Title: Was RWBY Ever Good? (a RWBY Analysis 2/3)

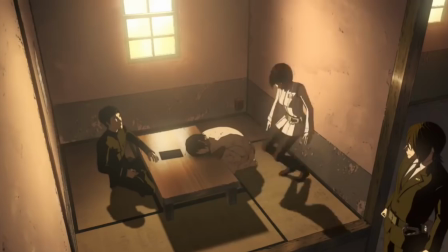Even for a show that's competently animated and well-directed, like, say, Knights of Cydonia or Ajin,
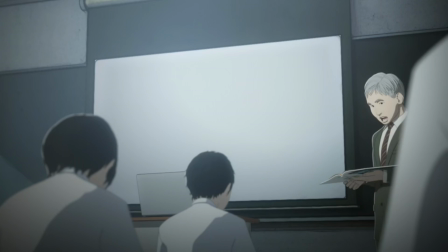I'll still end up getting bored with it if its visual presentation is bland and uninviting, especially in regards to color palette.
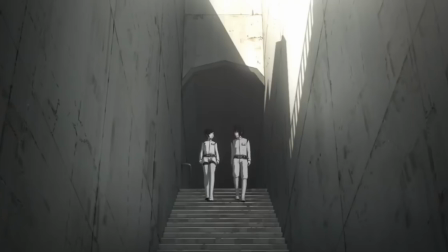Everything just looks drab and lifeless, and when you're using 3D models,
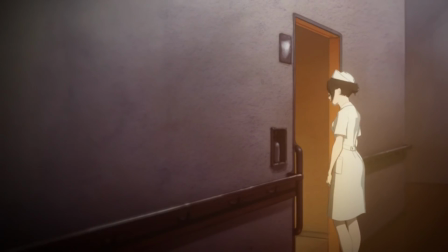the last thing you want to impress on the audience is a feeling of lifelessness. In contrast, something like Bubuki Buranki or Expelled from Paradise,
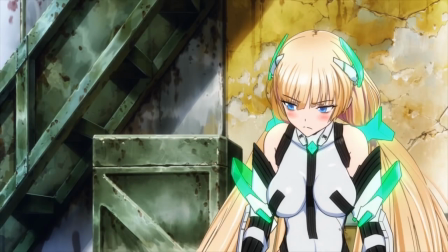both of which are bursting with life and color in practically every moment,
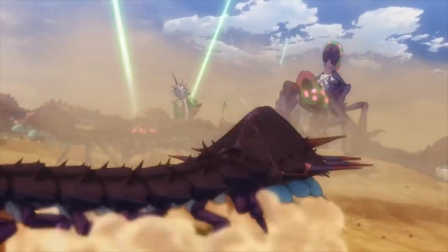are much more palatable, even though their animation quality might be lower than that of Ajin or Knights of Cydonia.
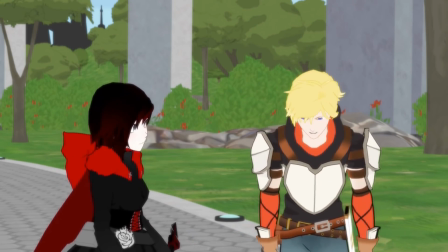This is why RWBY still managed to catch on so quickly despite its animation quality being several rungs lower than all of the shows I've mentioned so far.
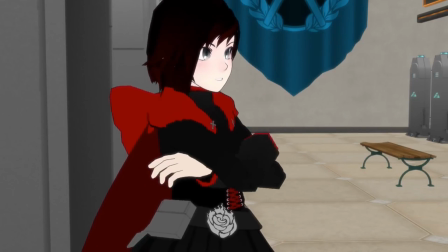It might not have been perfectly crafted when it comes to movement, but in terms of style, RWBY has all of them beat by a mile.
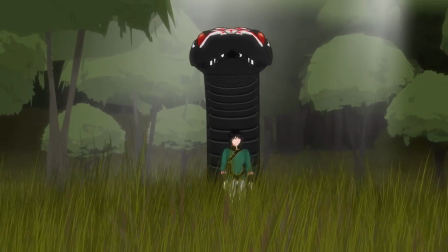It's not just that it's a colorful and lively series to look at,
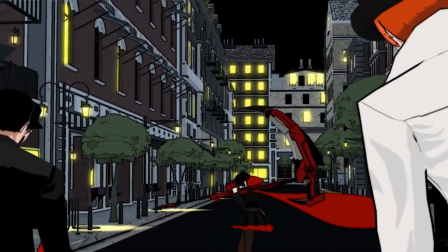but also the sheer amount of creativity and inventiveness jammed into it to impress the audience.
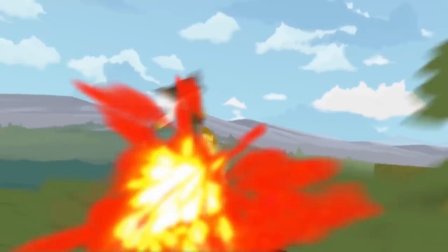This might sound a bit cynical because of how people normally use this word,
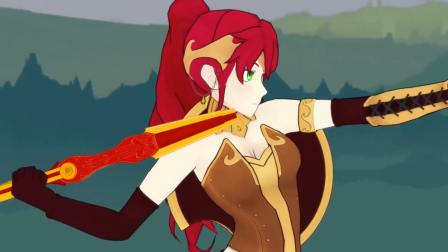but gimmicks are a great way to start building a fantasy world and explore its possibilities.
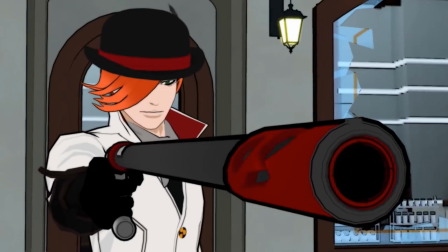And when it comes to gimmicks, it's also a gun, is pretty damn awesome.
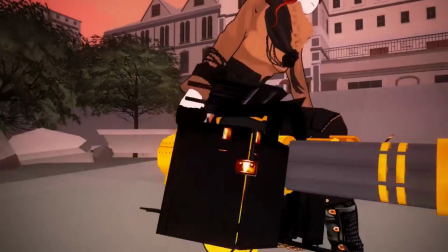Just working off this simple premise, the designs for the weapons found throughout the series are given an infinite scope of freedom,
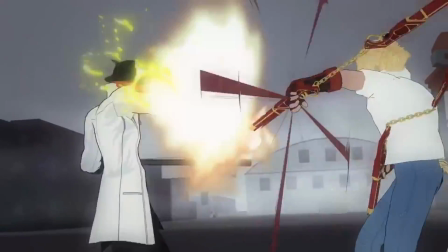yet also share a vague sense of unity to tie everything together.
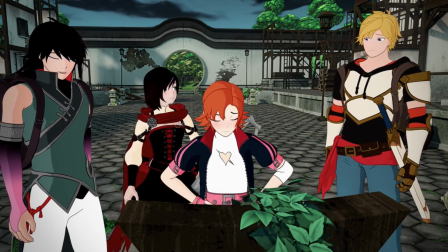This is also why Ruby's animation upgrade after the fall of Beacon didn't really have that much of a positive effect.
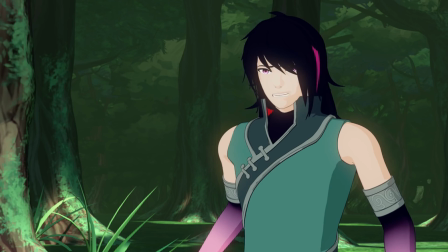Yes, the animation quality is higher now than it was before, but it's not that much higher,
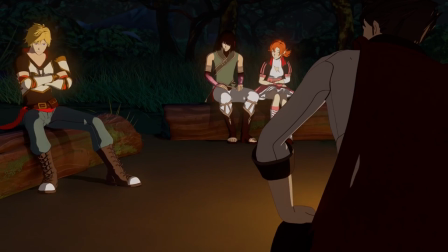so there isn't much of an appreciable difference considering that it's still fighting the uphill battle of being a full CG show.
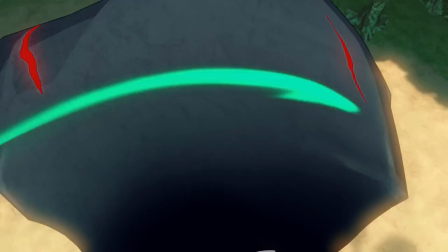More importantly, when was the last time one of the weapons made you go, oh damn, that's fucking awesome?
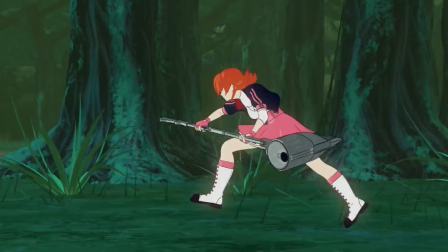Because I honestly have no idea how long it's been.
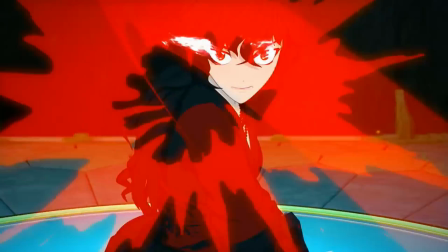Maybe Raven's weapon, but that's mostly just a katana variant of Weiss's rapier, so it's not that impressive.
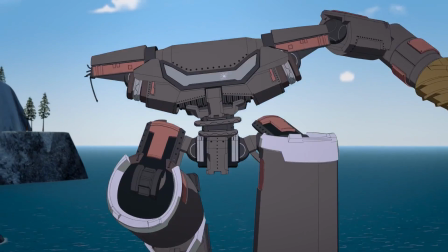That giant mech certainly wasn't very interesting because it didn't bust out the really cool stuff until the very end, and by that point it felt cartoonishly out of place.
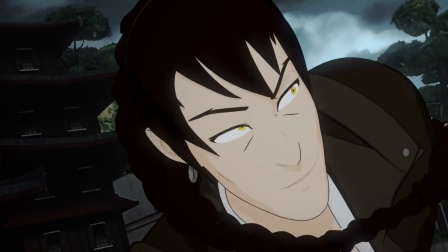The designs in this show aren't even attempting to wow you anymore,
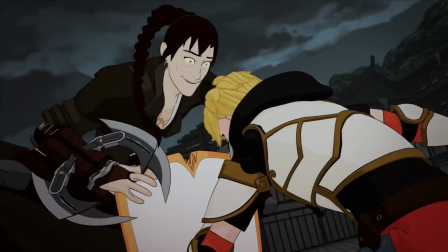and that's a huge problem because this was once an integral element of Ruby's design philosophy.
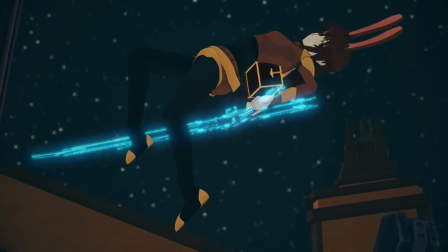Make cool shit that the audience will get excited about seeing.
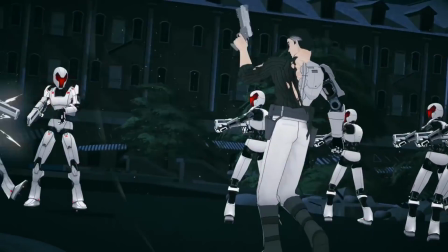Of course, as I've said before, complex doesn't automatically equal better,
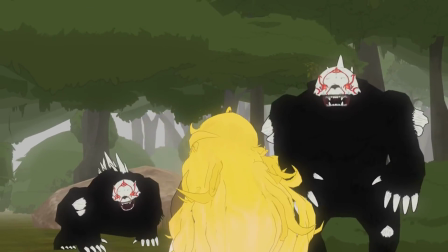and RWBY knows when to fall back on a more simple design sense, such as with the Grimm.
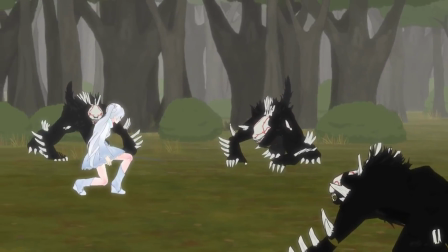The structure of Grimm designs basically boiling down to Grimm mask plus
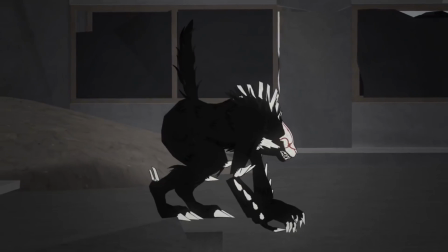black animal body was a stroke of subtle brilliance in many aspects.
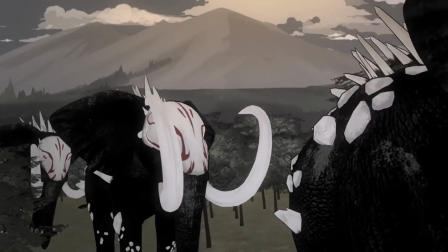Having a unified color and texture scheme across all of the Grimm makes their presence much more immense and frightening,
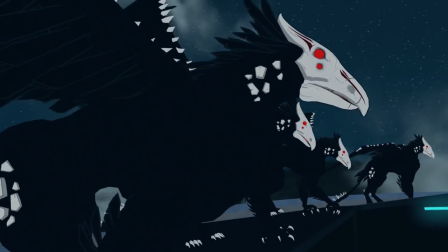especially when attacking in large groups. A swarm of unfeeling enemies to overcome.
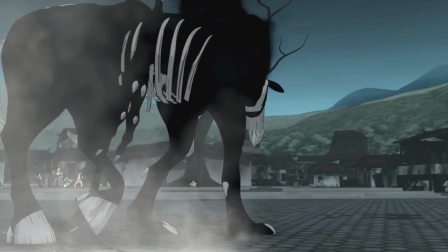It allows for much easier design decisions while still managing to create something that feels unique and effective.
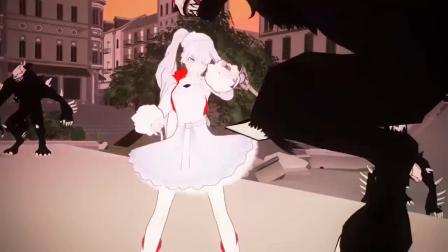It also provides a strong contrast to a certain theme established later in Volume 2.
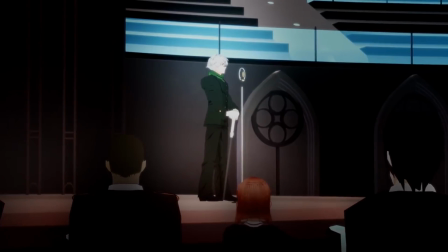Ozpin notes that during the Great War there was a movement towards suppression of art and individual expression,
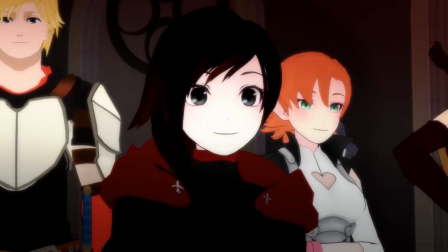and those who fought against this suppression began to name their children after colors, a core component of art.
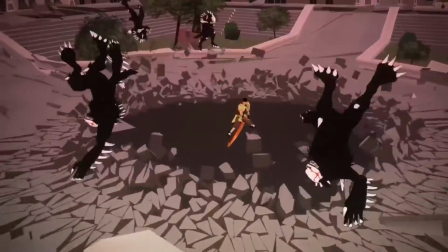This complex individualism contrasts the near-uniform appearances of the Grimm perfectly and makes the fight against them much more compelling.
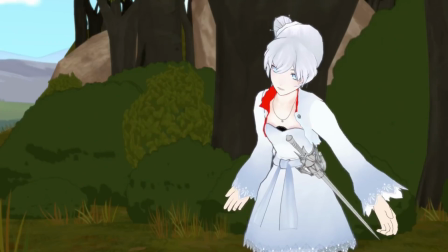In terms of the basic presentation and structural components, Volume 1 was pretty solid,
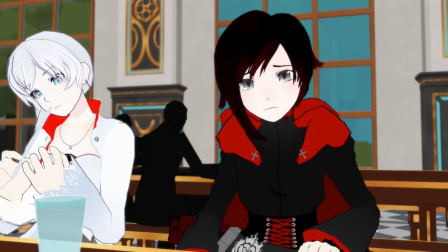which gave the series a strong starting point to lead into its next batch of ideas.
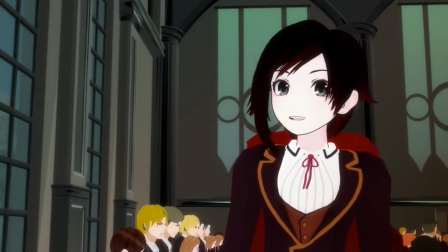Much like Volume 1, Volume 2 continues with the same structural mindset of making sure only one idea is focused on at a time.